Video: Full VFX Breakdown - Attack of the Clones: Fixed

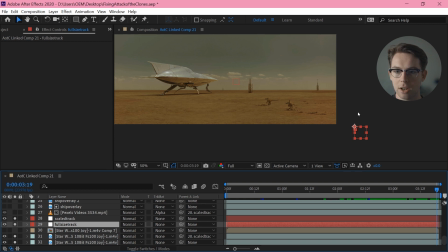57:02 So I have the actual track of the actual footage, and then I have a scaled down version, which is taking the tracking information from this null and just halving it. So next up, I have my sunset.
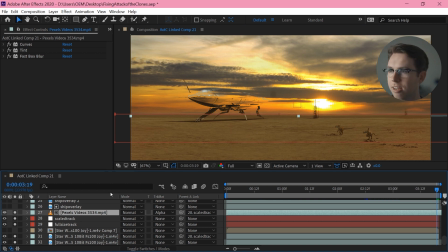57:15 This is basically done, right? I've just grabbed a piece of royalty-free stock footage. I probably ordinarily wouldn't do something that's so obviously like clipping and digital, but obviously that's something that happens quite a bit in Attack of the Clones,
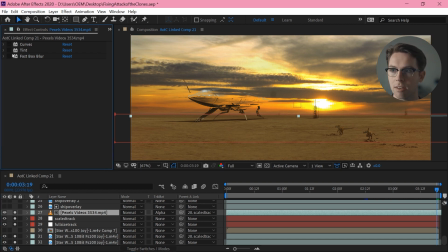57:31 so it works, and I am just doing a little bit of color grading on this. Take out those blues, desaturate it just a tiny bit, and then give it a bit of blur.
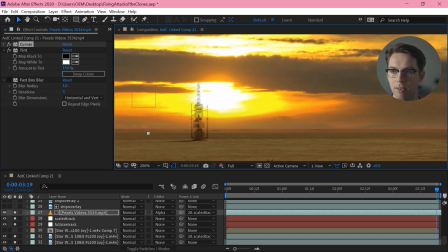57:45 And the blur is important because I don't want this background to be sharper than anything in the foreground.
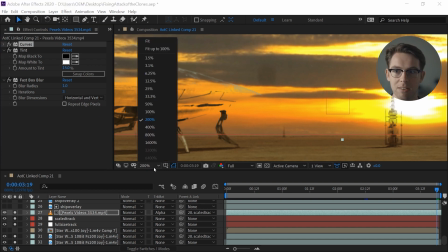57:54 And that's something that a lot of the compositing on Attack of the Clones missed. The backgrounds are often sharper than the foreground, so it's a very simple thing to do.
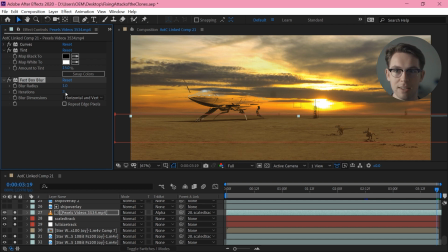58:03 Just chuck like a 1 pixel radius box blur on it, and it's all good.
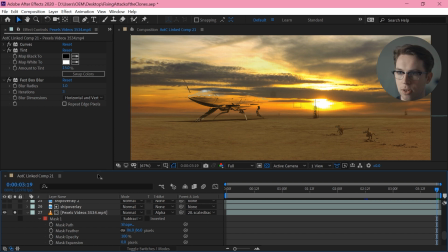58:10 I'm masking it so that it like ends before the horizon, blends into the original footage just a little better, which maybe looks a little worse right now, but we'll get to that. And then I am just starting to
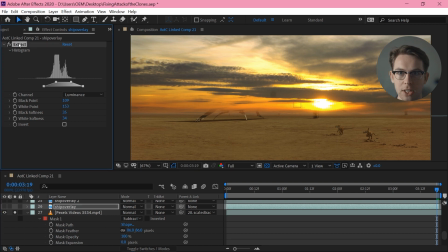58:27 add back some of those details into the sky by just doing an extraction on the original footage
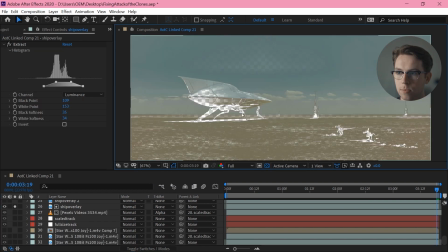58:33 and creating a matte of those areas that are obviously too dark to be sky.
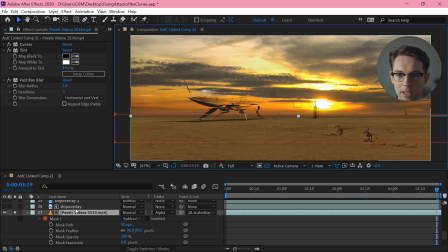58:39 Obviously I have to add back all of these things properly, but that just gets me a bit of a start.
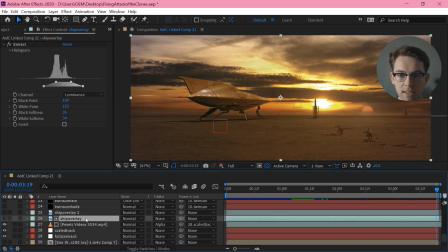58:45 So I want to add back the vaporators, and the way I'm doing that is basically the same as this little rough overlay down there, but just more specific.
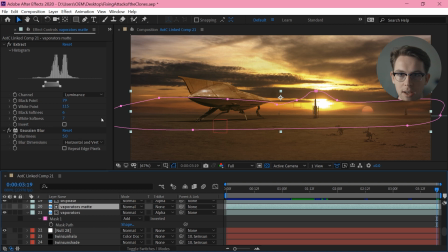58:52 So I'm doing a mask around where all the vaporators are, and then doing just a very fine extraction.
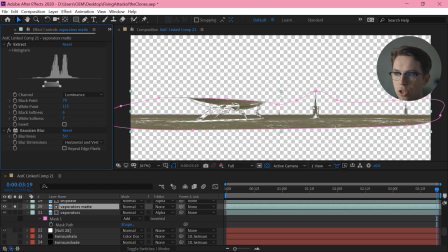59:00 We can look here, just those vaporators, and then blurring that matte,
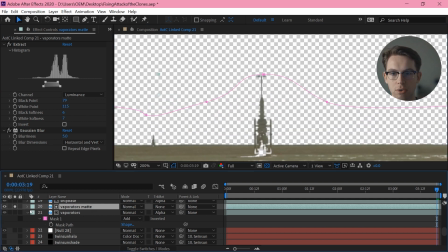59:06 and then using this to control the opacity of this layer.
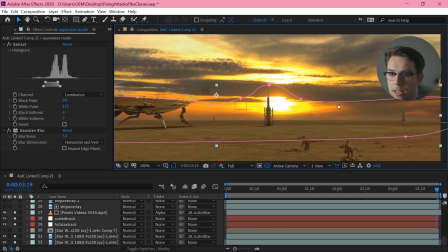59:12 That isolates all of those and lets me stack them all back on top.
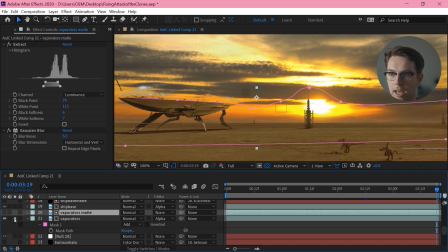59:16 So without that and with that. And then I want to do the same for the base of the ship.
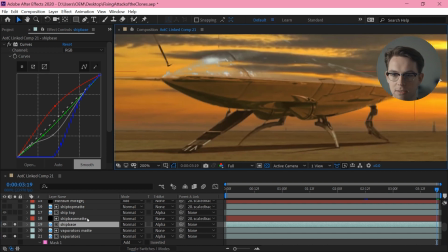59:23 Now, because the ship has obvious edges, I can just draw a mask around that.
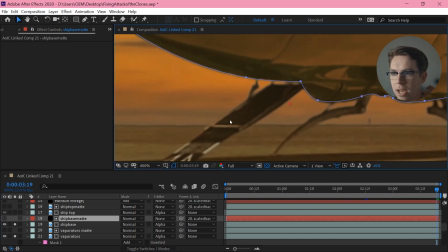59:28 And by this point, I've managed to add back in all these tiny details with my mattes down beneath it.
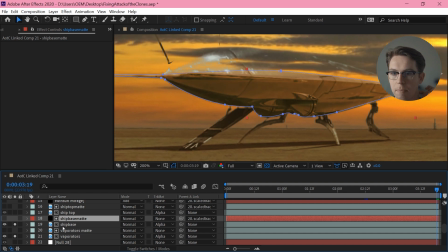59:36 but I just want to get the body of this ship back in place. And I want to do a curves adjustment on it.
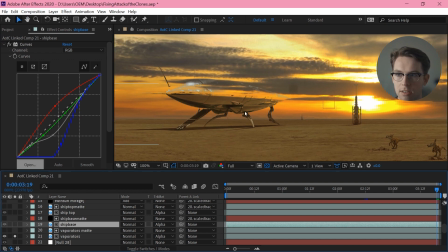59:43 I don't want it to be this color. I want it to be a little more matte. I want it to be like it's reflecting this sort of dirtier, more sunsetty, ground. There's a little bit of green in this ground now, and I want to have that represented in the bottom of the ship.
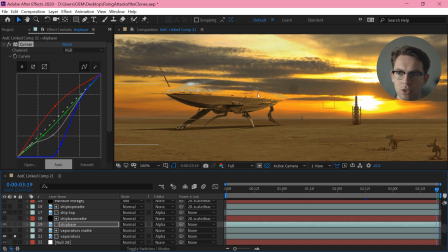60:03 You can see this is very high contrast, as if this is being lit by,
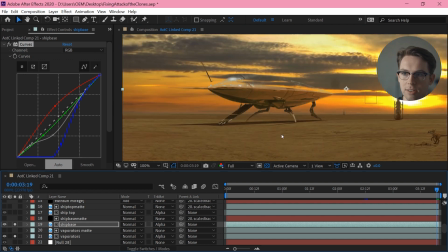60:07 full sunlight, whereas this is lower contrast and it's closer to what I'm eventually going for here.
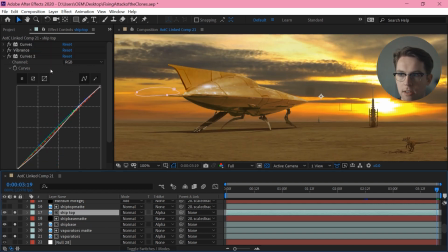60:16 Then I'm doing the same for the top of the ship, and similarly stacking up some color corrections. So the reflections from the ground should have more green in them. The reflections from the sky should obviously have more yellow in them.
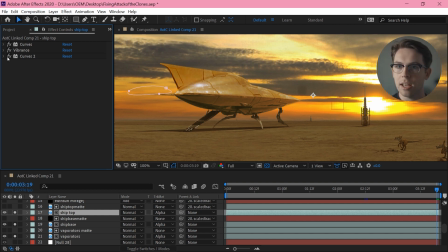60:32 So I'm just sort of adding in some vibrance and doing another curves adjustment to bring in those colors.
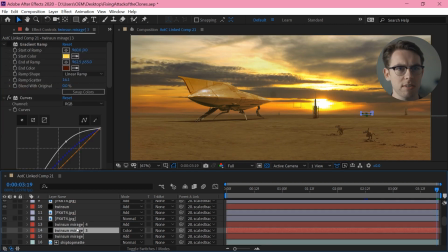60:38 And then I played around a lot with how to do the second sun, Tatooine's second sun. There's obviously, it shows up a bit in this movie, and it kind of, it never looks natural.
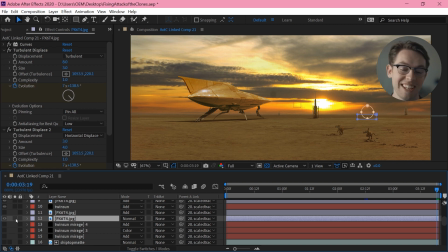60:52 It's not like a sun. So what I ended up doing is just taking a still from the end of Revenge of the Sith,
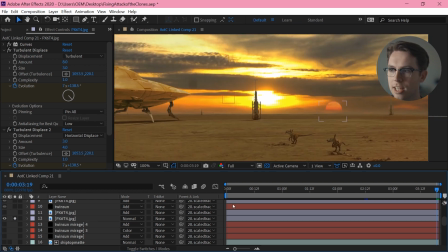61:01 which is this sun.
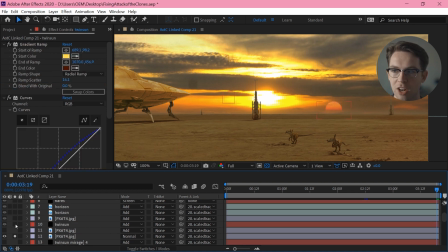61:03 And then just to sort of blend that in a little nicer, I've got this generated gradient ramp that I'm adding over top,
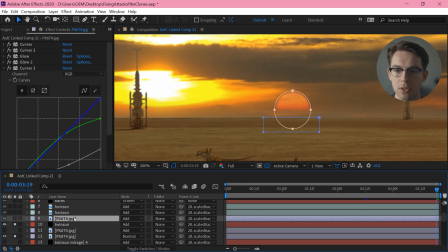61:12 sort of give it a little bit more glow, and I'm compositing even the sun back on top with a bit of add.
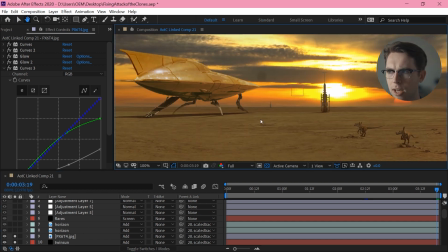61:18 So now it's sort of glowing back there. Now, the horizon line is obviously black,
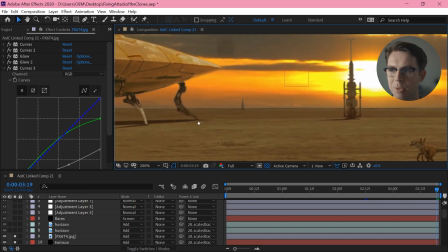61:26 but I want it to sort of be a, dusty, sunsetty glow.
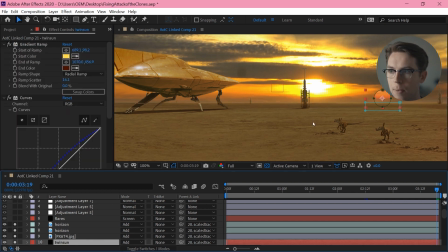61:31 So I'm just taking a couple copies of the original footage,
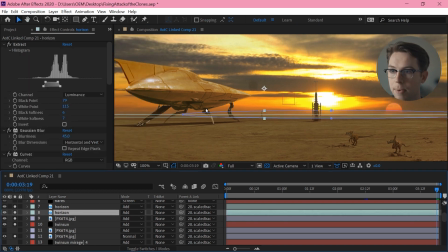61:39 the base footage, doing a mask around the horizon line, and another mask to make it sort of fade as it gets away from the center,
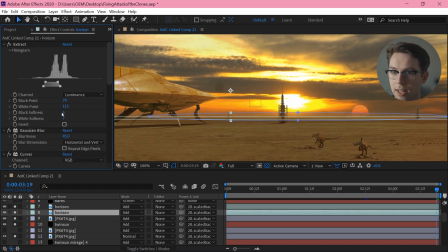61:47 stacking on an extraction, so I'm just extracting that line, blurring it out significantly, and then really, really brightening it up with curves and saturation, and setting that all to add.
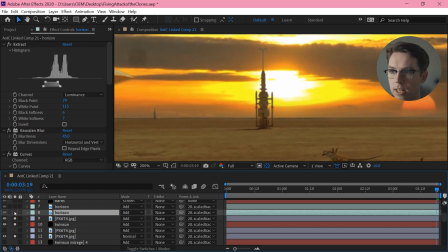62:03 So you can see we get this sort of glowing, dusty line. And then I'm doing another copy of that, similar settings, but just tighter around that line, and we kind of get rid of that blackness.
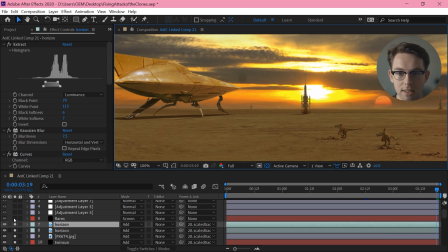62:17 So now there's kind of a glow off the horizon coming from that sunset. Then I want to add sort of some flares coming from that sun.
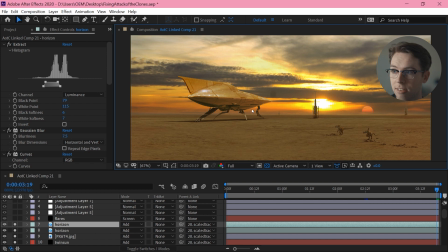62:26 Obviously there should be glow. That sun is obviously hitting the camera lens, overexposing it. It should have some sort of glow around it. So I have just used a couple copies of optical flares with a curves adjustment on them.
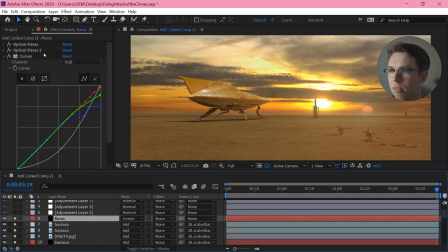62:40 Now the optical flares are not doing a lot.
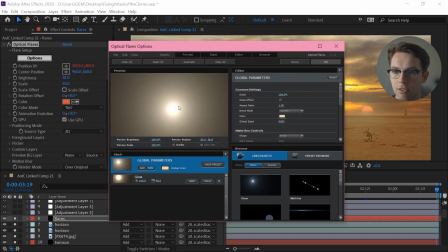62:45 You wouldn't have to use optical flares for this. These are just basically, point lights. You could use a gradient ramp and a curves adjustment and basically get that effect.
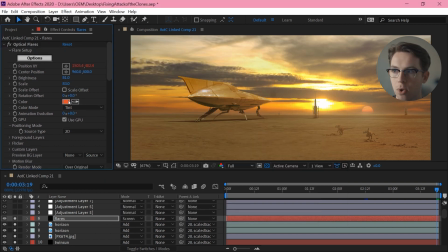62:57 And one of them is tinted more orange, and one is more white. But basically, it's just adding this sort of glow.
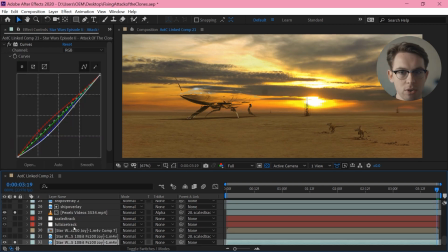63:08 So even though when I started it looks very contrasty, by the time I get up to here,
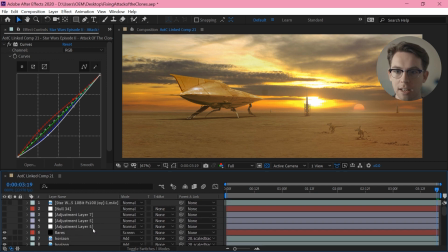63:14 I've kind of blown it out and it's all looking quite flat again. So now I want to do my grading, and I've done this in After Effects since I'm just doing this grade for the sky replacement shots,
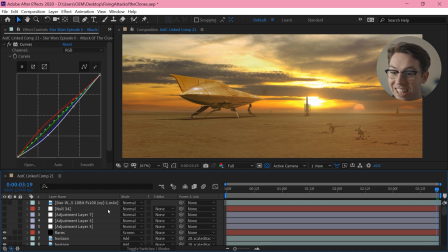63:29 and I'm not doing it in a very complex way. I'm just like using, curves and saturation. So first I want to make everything just a bit more orange. So I'm going to tint it.
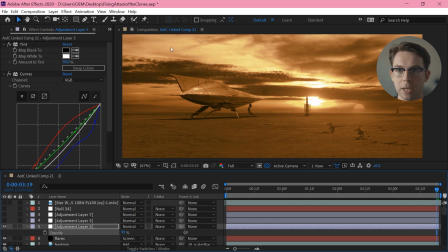63:41 I'm going to tint everything till it's basically black and white.
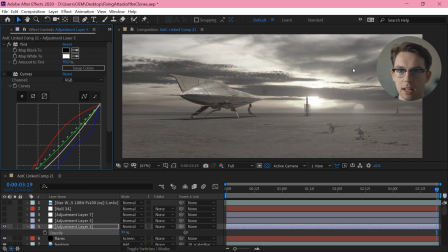63:46 There's a little bit of color difference, but it's basically black and white.
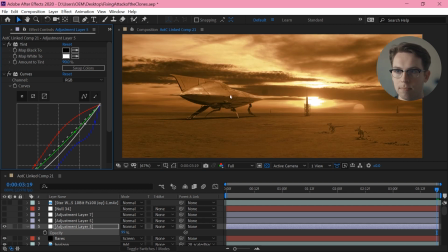63:49 And then do a curves adjustment to make these, dark and light areas look about right where they should be. If I was doing like, a monotone orange look. And then I've dialed the opacity of that back to 28%.
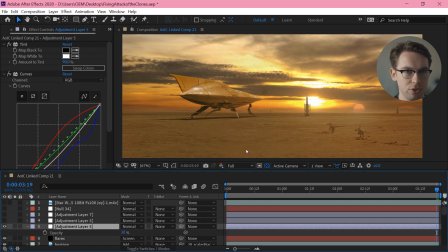64:04 So it's just adding just a little bit of a sort of orange overlay. Now I want to make all of this darker. It's looking quite white and washed out, and I want to bring those colors down.
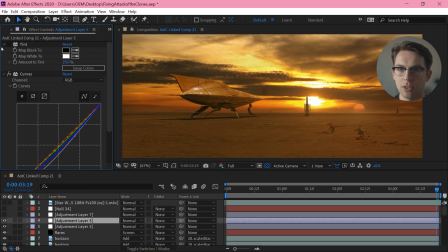64:16 So again, I'm tinting to get rid of some of that saturation, though it wouldn't look out of place in Attack of the Clones. It does look a little nicer to not be so saturated. And then doing a curves adjustment to bring those colors down and add in a little color contrast as well.
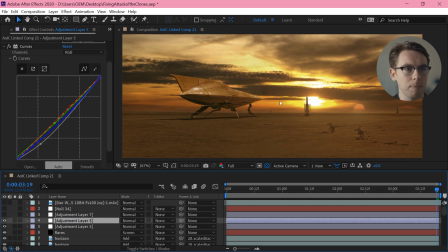64:33 The only problem is it's now looking incredibly monotone. It is looking just orange. And if you look at footage of sunsets, often you have this very nice blue fall off.
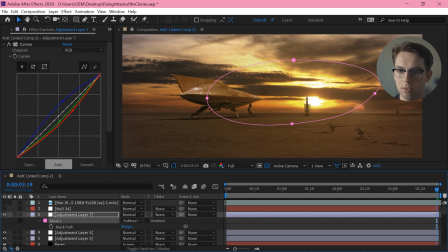64:47 So I've cut out the middle of this layer so the center isn't really being affected, but as you get away and towards the edges, I have a curves adjustment to turn these edges blue, and just a tint to remove the saturation that I've introduced through doing this curves adjustment.
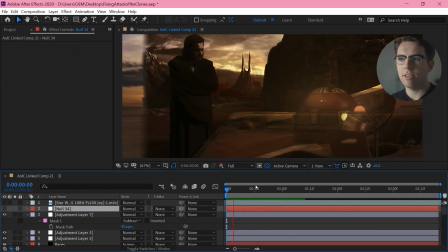65:06 And then finally I have to deal with this wipe.